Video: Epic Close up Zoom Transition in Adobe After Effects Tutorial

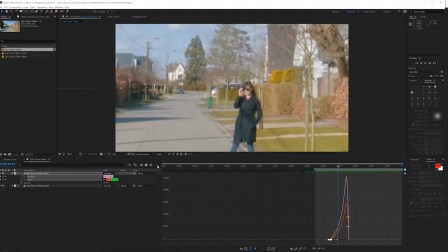[4:10]
And there we go. So this looks pretty cool. So I'm going to unselect our graph editor again. And now what we want to do is actually toggle the switches until you see this icon right here.
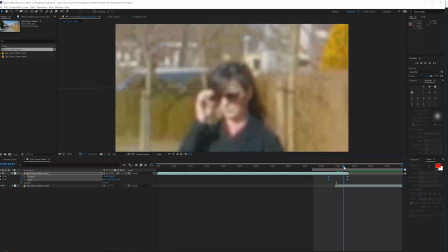[4:20]
We're going to click on it to enable motion blur. And still you're not going to see a difference because we also have to enable the motion blur for our composition. So we'll just click on this icon right here and that will enable motion blur. And as you can see, if you're going to do the transition, we now have this.
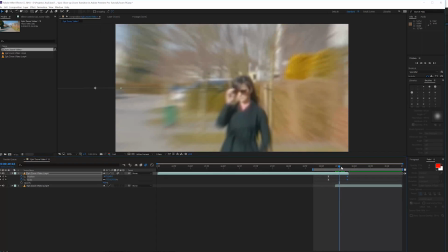[4:37]
We can of course make it a little bit faster. So what I will do is actually clip it right over here in our other clip.
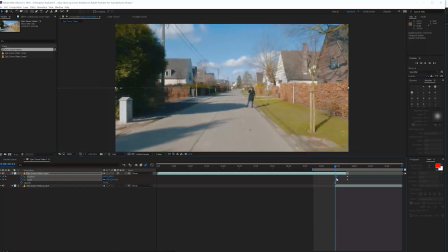[4:47]
We can also bring these a little bit closer together so the transition goes a little bit faster. And there we go. Maybe even faster than this.
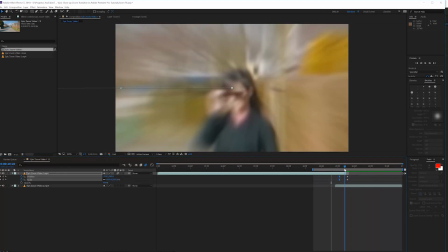[4:58]
Okay, perfect. So now we have a lot of motion blur, which covers the bad quality of our first video and blends it nicely with our second video right here.
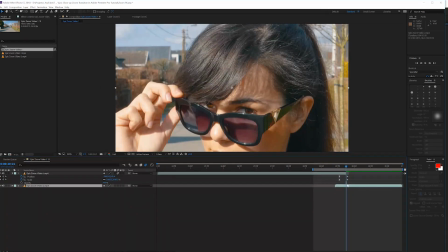[5:08]
Now, another thing that we can still do is actually before we blend the two together, we can go to our second layer, go to our effects and presets, window, effects and presets right here, and that should come up right here. And we're going to search for motion tile.
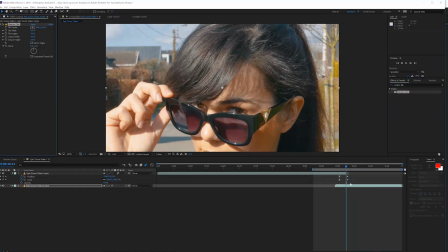[5:26]
We're going to apply our motion tile to our second layer, and then we're going to click on the mirror edge right here. Increase the output width to 125 and the output height to 125 as well.
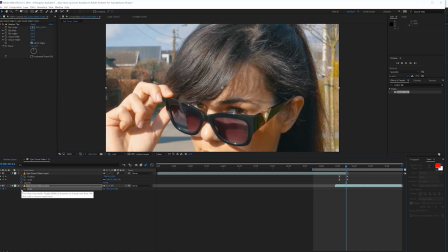[5:37]
Now we're going to press S on the keyboard and actually click on the stopwatch for our scale right here and actually zoom it out just a little bit like this,
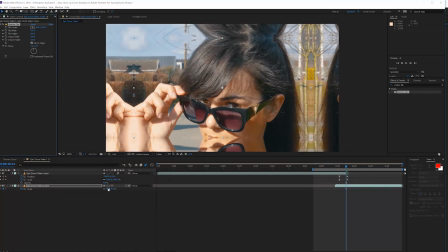[5:46]
maybe a little bit more, and change the output width and height to 150. We're going to click on the stopwatch for the scale and then like 2 frames forward or 3 keyframes forward, we can actually set this back to right click reset. And there we go. So now we're going to have a small animation just like this right here.
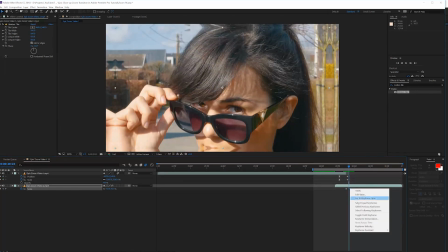[6:03]
Also for this one, we're going to select our last keyframe, right click, keyframe assistance, easy ease.
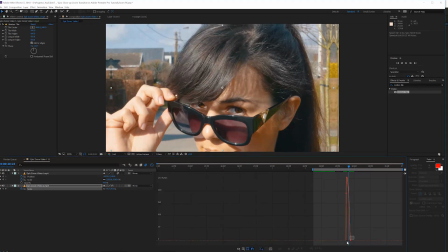[6:08]
Also go into the graph editor and bring this nicely in like so.
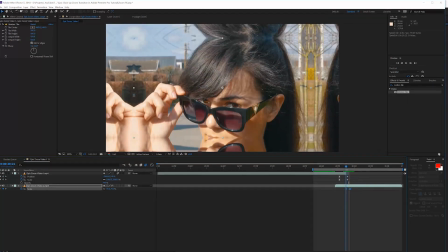[6:13]
So now it's going to come to a smooth stop like this. And then also enable the motion blur for this layer and that will blend everything well together.
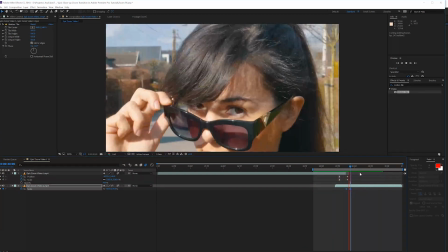[6:22]
And if we're going to do a preview, it's going to be a little bit more seamlessly. All right, so a nice little trick that we can still do right here is adjust, create a new adjustment layer. And if you want, this is just an extra detail that you can do, is go and install our transition spec, which you can go ahead and get on our website.
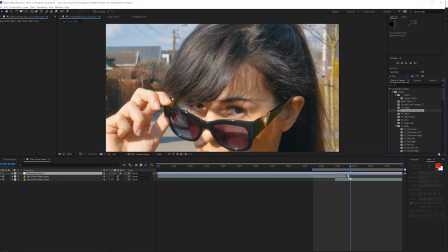[6:41]
Then you can apply a few of these effects to it as well. So maybe the TC chromatic aberration, and we're going to set this to overlay or soft light. We're going to press U on the keyboard and just offset it like this.
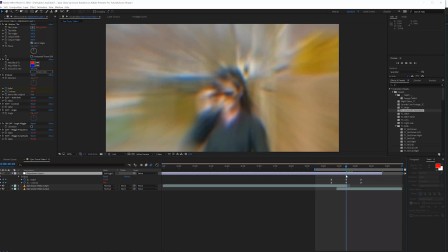[6:53]
And then right here in the middle, we will have a little bit of glitch effect going on just like this, which is a cool extra.
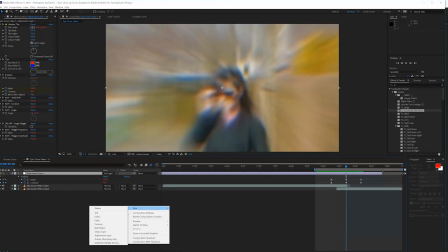[7:00]
And of course, you can also go ahead and create another adjustment layer and maybe add a TC shake here.
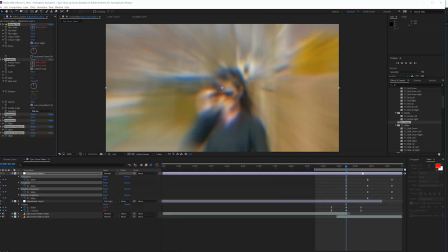[7:06]
So we're going to apply this one and also offset this right here in the middle. So we can actually select these keyframes and put them right here on the time scrubber.
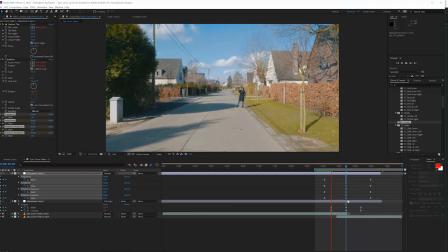[7:16]
And then it's going to have a little shake in the zoom. So this is also a pretty cool effect. We can, of course, bring these keyframes in a little bit so they're going to start a little bit faster.
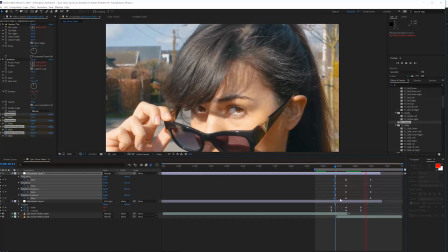[7:30]
But this way, it's like the camera is shaking while zooming into our subject.
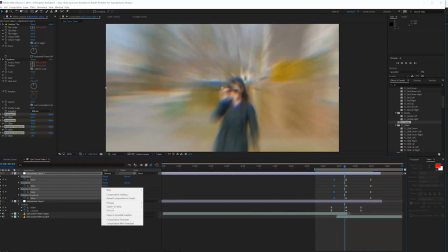[7:36]
Pretty cool. And then lastly, maybe one more is a build.
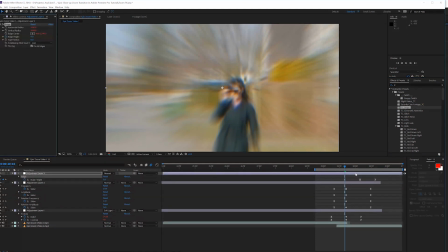[7:40]
So we can really stack up these effects. Of course, this is an extra for this tutorial, but I just wanted to show you a little bit more possibilities than just zooming in here.
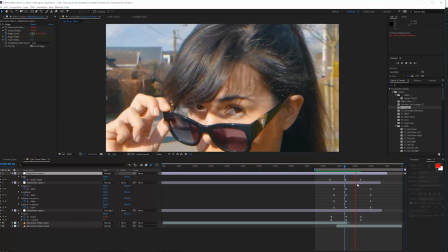[7:49]
Now it's like the camera is getting some kind of superpower to zoom in, and it's kind of charging its zoom right here, which is pretty cool.
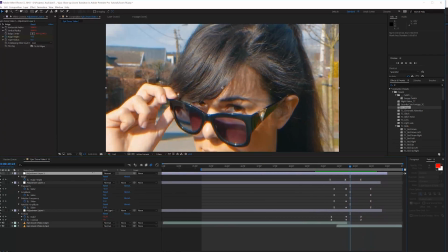[7:58]
So we'll keep it as it is right here. And now what we'll do is actually export this and import it in Adobe Premiere Pro to do a few final touches.
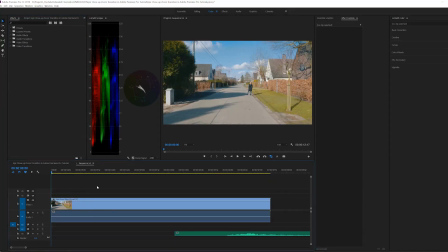[8:05]
All right, so now we have imported our video clip in Adobe Premiere Pro. And as we can see, it looks pretty cool. The only thing that we need to do is a few tweaks to make it look a little bit better. So right here we have our zoom effect.
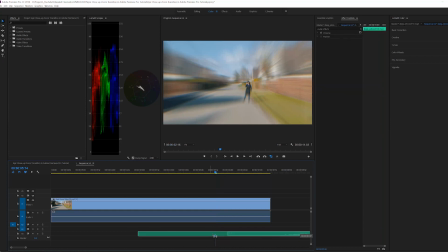[8:19]
What we can do to enhance our effect a little bit is add a sound effect, like a whoosh effect, just like this one. I actually found this online, but you can simply find it by Googling for a whoosh kind of sound effect and you'll find it quickly enough.
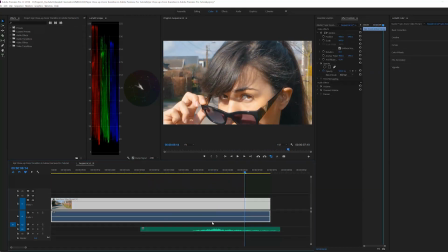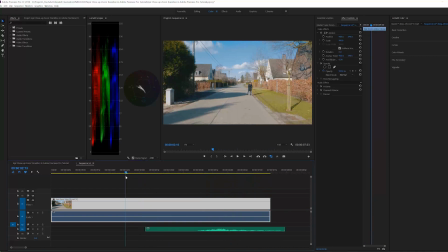[8:41]
Okay, once you have your whoosh effect, we can also add a little bit more effects. As you can see right here, our video footage is very stable because we have been filming this on a tripod, and this doesn't always sell the effect how we want it to be perceived.
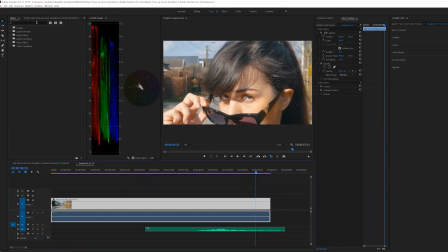[8:55]
So what we can do is actually enhance our video clip a little bit by adding a fake camera shake. So we can go to the presets, and we actually have a TC camera shake preset, which you can also get on our website. And I'm going for a medium movement shake, and I'm going to apply this to our video clip right here.
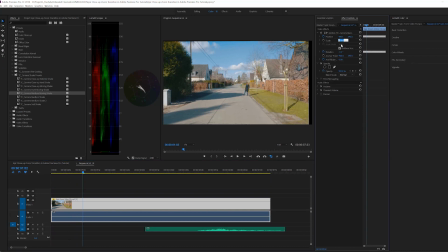[9:13]
And as you can see, we have applied a little bit of shake. All we have to do is increase our scale just a little bit, and let's see what we have.
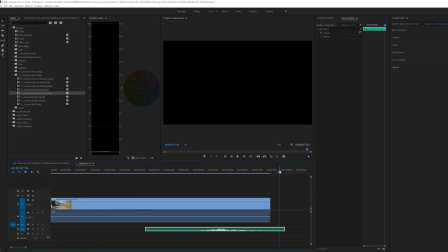[9:19]
These screen shakes are actually recorded from real camera movements, so that's why they look very organic, as you can see right here.
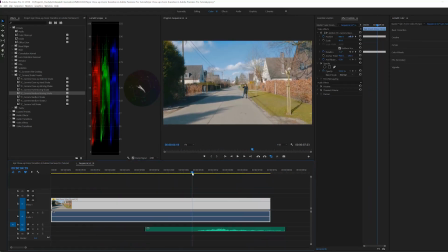[9:26]
But now it really looks like you're holding a camera and coming very close to the actress, just like this. All right, so that's it for this video. I hope you enjoyed it. If you did, give this video a like. Also, subscribe to the channel for more. And definitely check out our website. We have a bunch to offer for filmmakers. And then apart from that, I'll see you in the next one. Goodbye.